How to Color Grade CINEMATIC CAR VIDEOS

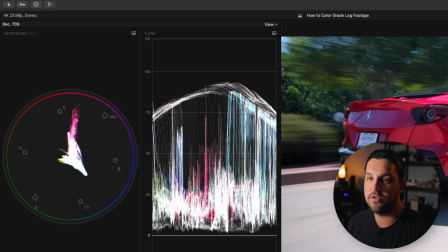Now if you go up past, you're gonna see that you're gonna crush some of those colors and you don't really wanna crush those colors. I wanna keep them kind of within this circle range here because otherwise it's getting really, really punchy. Okay, so moving into step two, we are looking at what are called curves. So the curves tool is how you get that cinematic kind of S curve, which so many of you have probably already heard of. This is not a crazy new thing. But one thing I love about the curves tool is that you can still maintain a really bright image while not crushing any of your highlights.
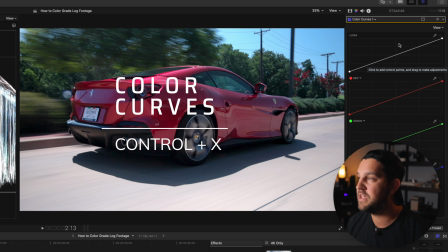So what I mean by that is we can make a pin up at the top here and we can start pushing our footage up
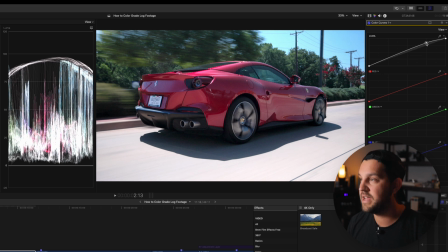higher to make sure it's bright while still coming down to the bottom here and maintaining a nice contrast point
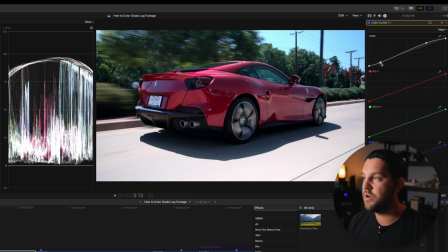without, as you can see down here, we're not actually crushing any of our shadows. They're still maintaining in broadcast safe. So at this point, it becomes a creative decision how you want to add contrast to your footage. And again, if you're in Premiere Pro, and I don't know about DaVinci, but you might even just have a contrast slider, but you can see how this waveform will just separate but maintain highlights and lowlights, but that way you're kind of just dividing the contrast points between your highs and your lows.
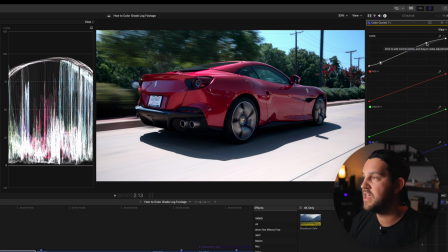Now, one thing I particularly like to do is grab my midtones as well and kind of push those up,
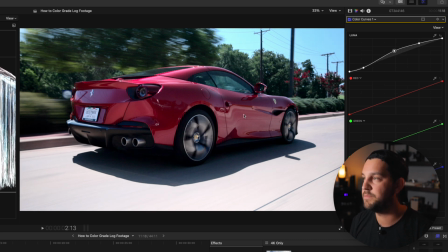and you can see how it creates a really nice separation and kind of helps make cars or your subject kind of pop out of the frame. From here, depending on how much I've pushed that around, it is good to go back and just double check your saturation and make sure that that's kind of where you want it to be as well.
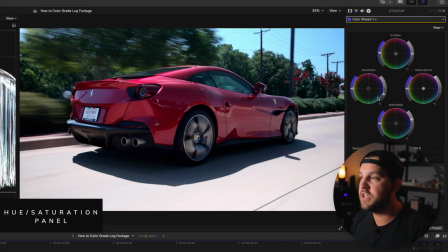Now in this image, the C-Log footage coming out of the Canon does manipulate some of the reds to turn into a purple hue. So I want to bring those purple hues back to a red hue. So what I'm going to do is I'm going to add a hue and saturation layer.
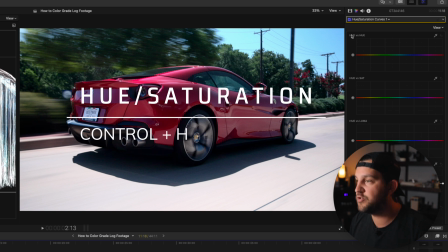I'm going to take my hue versus hue, and I know it's purple, but I'm just going to drag it over into some of these shadowy areas where I see that it's actually purple.
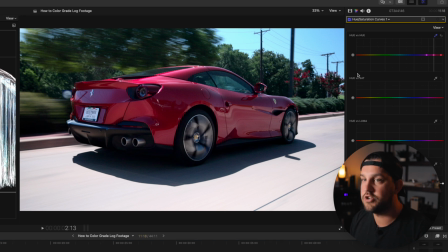And I'm going to start manipulating this to try and bring it back to the red side.
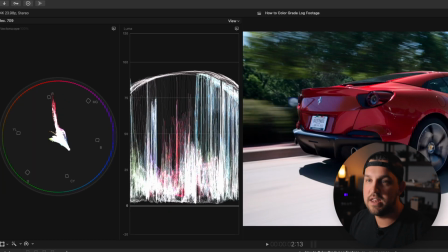Now you can see over in the Vectorscope over here that it's manipulating those purples and bringing them back to red.
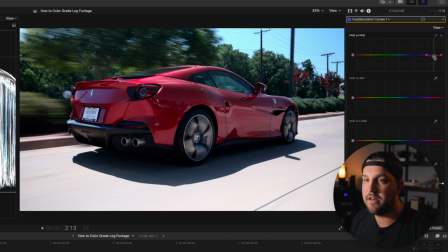So I'm just gonna kind of play around with that until I have a very happy kind of red Ferrari again.
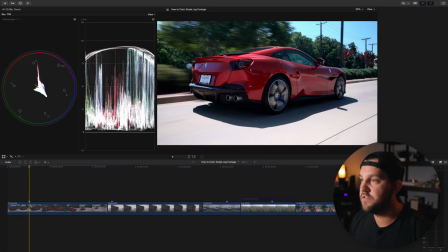So a lot of this stuff, you can just do very, very minor adjustments,
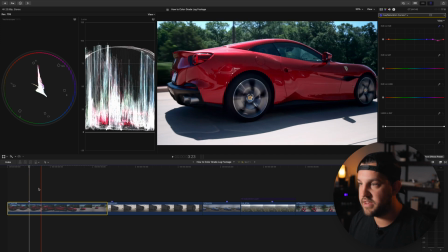but it's gonna make that car bring it back to the red that it's supposed to be instead of it being that purple look in the shadows.
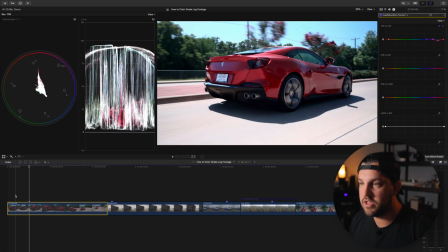So there you go. As we play through the footage, we wanna make sure that none of the highlights or shadows are going too high.
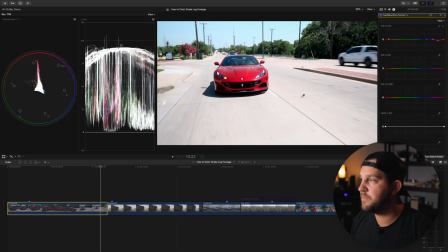So here, I'm seeing that the road is a bit too high, so I'm actually gonna drag my highlights back down
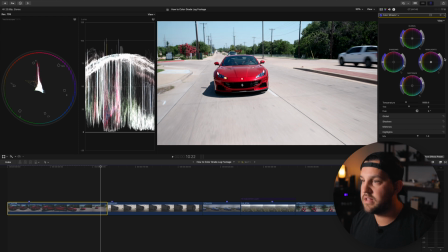and maybe even my midtones to make it look like a bit more contrasty in that part,
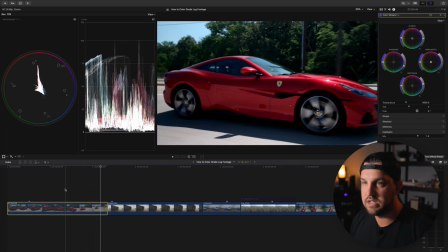and then see if it looks good all the way through the scene. Now, before we move on to step four, I'm gonna color grade a couple of different scenarios.
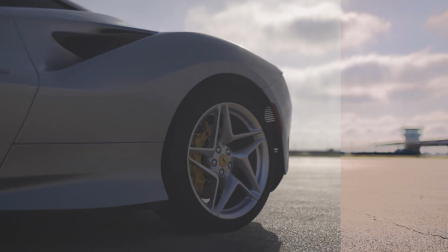Here we have a bright background and a darker kind of foreground with our subject in it.
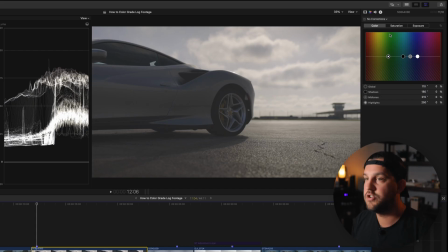So we're again gonna add our highlights, drag our highlights all the way up to 100,
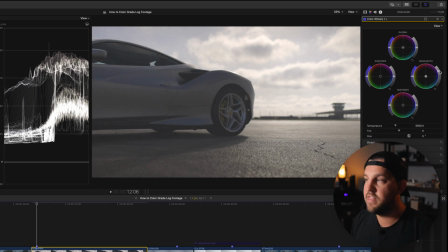because that bright sunny sky, that sun is going to be at 100 IRE. We're then gonna drag our shadows down to a desired point, which I think about there is good.
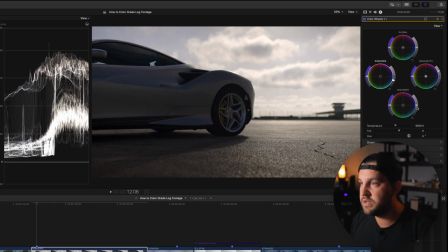And we're actually gonna drag our shadows up because we want to bring back some of the detail here.
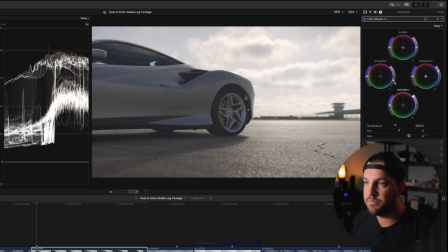Now you can see when I bring my midtones up, I need to bring my shadows back down to black there. And then here we're just gonna manipulate our saturation until it looks kind of natural to the eye. So I'm starting to see a lot of blues here and purples that I might wanna go into the color panels later and take care of.
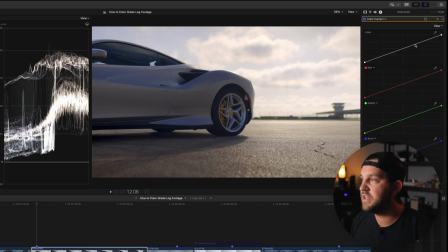But for now, we're just gonna soften some of the highlights up here, make sure that none of those are being crushed.
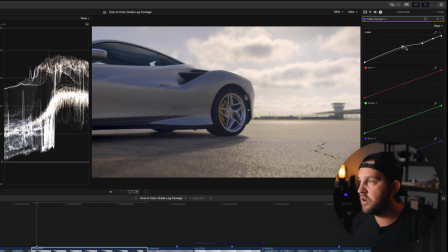In the rims and on the hips of the car, we wanna make sure that those are really standing out. And then we're gonna come down here and bring back some contrast into the car and into those shadowy areas.
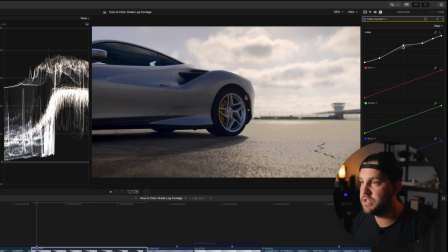And then there, you can really see what the mid-tone pop is doing there to bring out kind of the shapes of the car. So specifically in automotive stuff, this really, really helps.
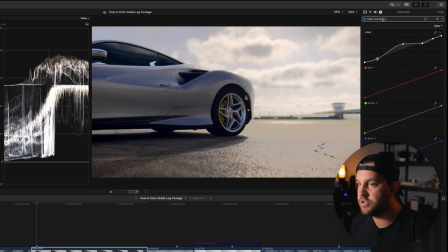So the blacks are looking a little bit black to me, so I'm gonna come back and just drag that up so that we're making sure not to crush anything down here. And then we're gonna open up the hue, saturation, and curves panel.